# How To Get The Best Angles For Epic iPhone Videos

This video we're talking about how we can improve our iPhone videos with different angles, which is the perspective in which we see the subject from our camera and will be impacted by the position and the height of the camera relative to the subject. The point of view can affect the audience's emotional connection with the subject.
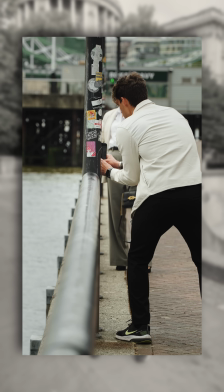[0:24]
And even in this case, it's super important to identify our subject and choose the background. Changing the angle will allow us to decide what's going to be in the frame and what's going to be out of the frame.
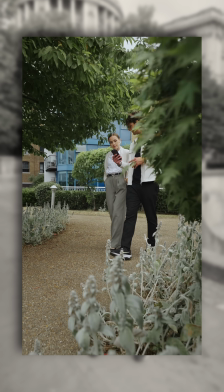[0:34]
If your subject is a person, it's good practice to ask them how they would like to be conveyed and whether they have a preferred angle. Most of the people usually they ask you to stay a little bit lower because this will make them look slightly taller.
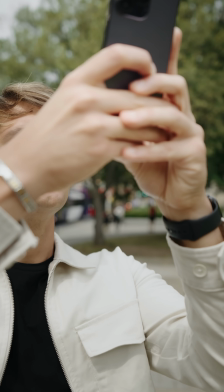[0:48]
But I prefer a slightly higher angle to have a more defined jawline. The first angle that I want to show you is the most natural one and is eye level. Usually people take out their phone from their pocket and they just start shooting like this.
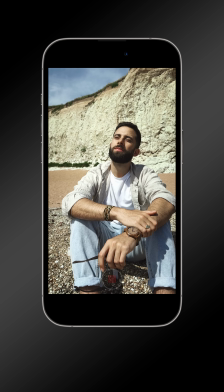[1:07]
Being a very common angle is not as interesting as different angles, but again, it's super versatile and can be used in any situation. Now let's see an eye level angle in practice with Caroline. So come with me.
But I still try to knock me down and I still climb.
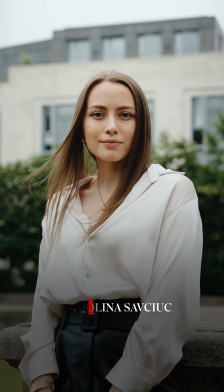[1:23] I can see the promised land right over the hill line.
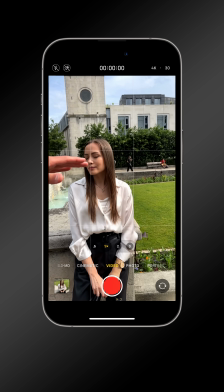[1:25]
An eye level angle is something very easy to explain because we got her eyes and I'm on the same level with my iPhone.
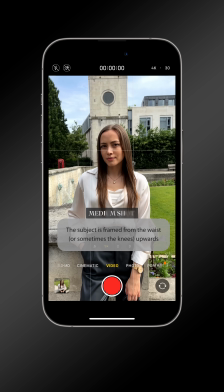[1:32]
So in this case, I'm deciding to have her on a medium shot like so, and then I'm deciding to not showcase much of the surroundings.
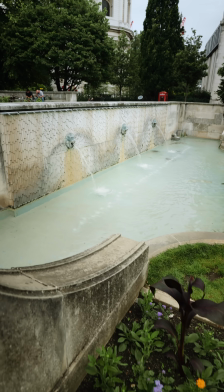[1:40]
This might be a problem because we are in a very, very interesting place. With this angle, I can't really show much.
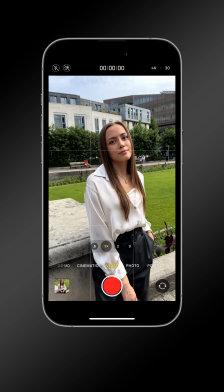[1:47]
Maybe I can move a little bit on my left to showcase a little bit more of the greenery.
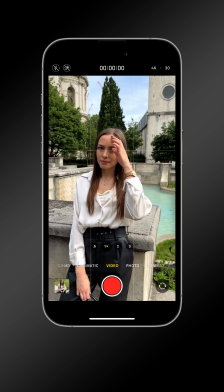[1:53]
If I go a little bit on the right, I can start showcasing the church behind and a little bit on the fountain.
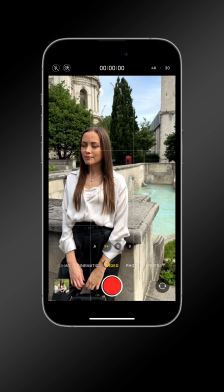[1:59]
So there's nothing wrong about this shot, it's totally fine, but it's a little bit neutral. Maybe we can try different angles to make it a little bit more interesting.
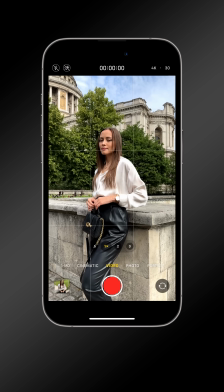[2:10]
Because we have the amazing sun pole in the background, I can try to have a low angle and try to have that one in the frame as well.
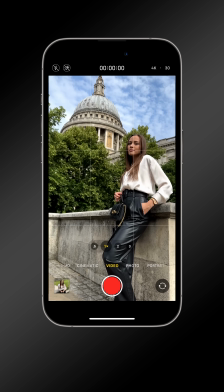[2:17]
And this looks amazing already, and I think much more interesting than it used to be.
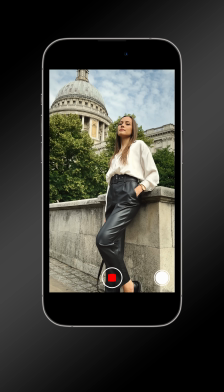[2:22]
Now I'm using the 1x camera, but potentially I can also use the ultra wide in case I don't want to cut the tip of some pole.
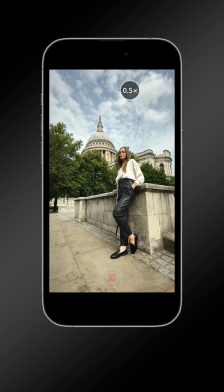[2:29]
And now we have a wide shot where we can see the full body of Caroline and the full sun pole.
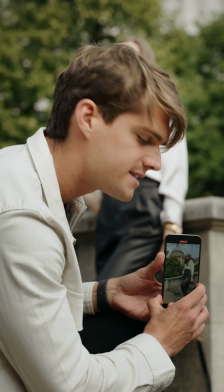[2:34]
But let's say I want to use the 1x, well, I can maybe take a couple of steps back,
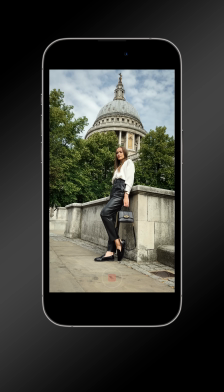[2:40]
and now I can go even lower and stay extremely close to the ground to reveal the whole sun pole and Caroline in the front.
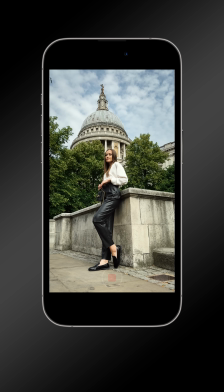[2:48]
And this looks pretty amazing. I'm very happy with this composition. At the same time, with this low angle, I can try to move around her.
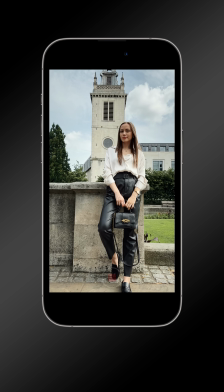[2:58]
Or maybe I can try to have the full tower with Caroline as well. I'm gonna go low and tilt up my iPhone.
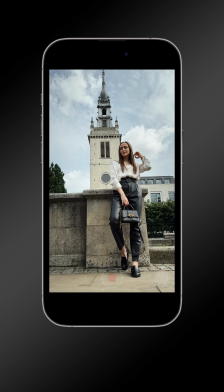[3:05]
But if I don't wanna have a tower, I just wanna have the sky, well, let's rotate a little bit more, just like so.
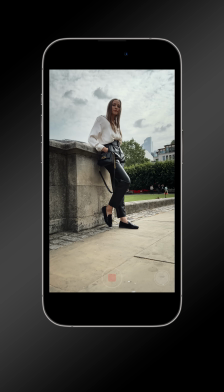[3:12]
And then we have Caroline in the frame with just the sky. And I'm really happy as well with this framing. While on eye level angle, she looks natural, when we are lower,
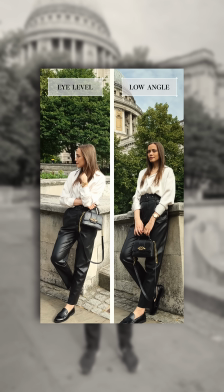[3:23]
her legs look a little bit longer, whereas her upper part looks a little bit shorter than what it actually is. We can notice that she's still looking down on us and therefore looking a little bit more confident,
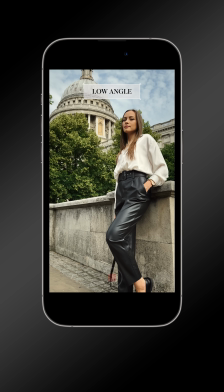[3:35]
a little bit more prominent, and sometimes can also come across as intimidating. Whereas an eye level angle makes things a little bit more neutral. But what happens, for example, if the interesting part of the background is not above her, but below her? Well, in this case, we'll need a high angle.
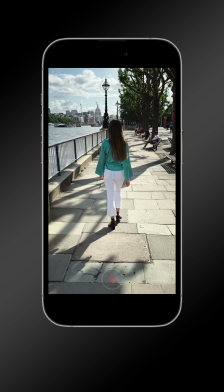[3:52]
And in this case, the subject can appear a little bit weaker, but we'll be able to show the interesting elements behind her.
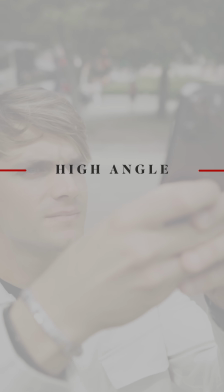[3:59] What you want, what you need.
When shooting people, you need to be a little bit careful shooting high angles because they might look a little bit shorter.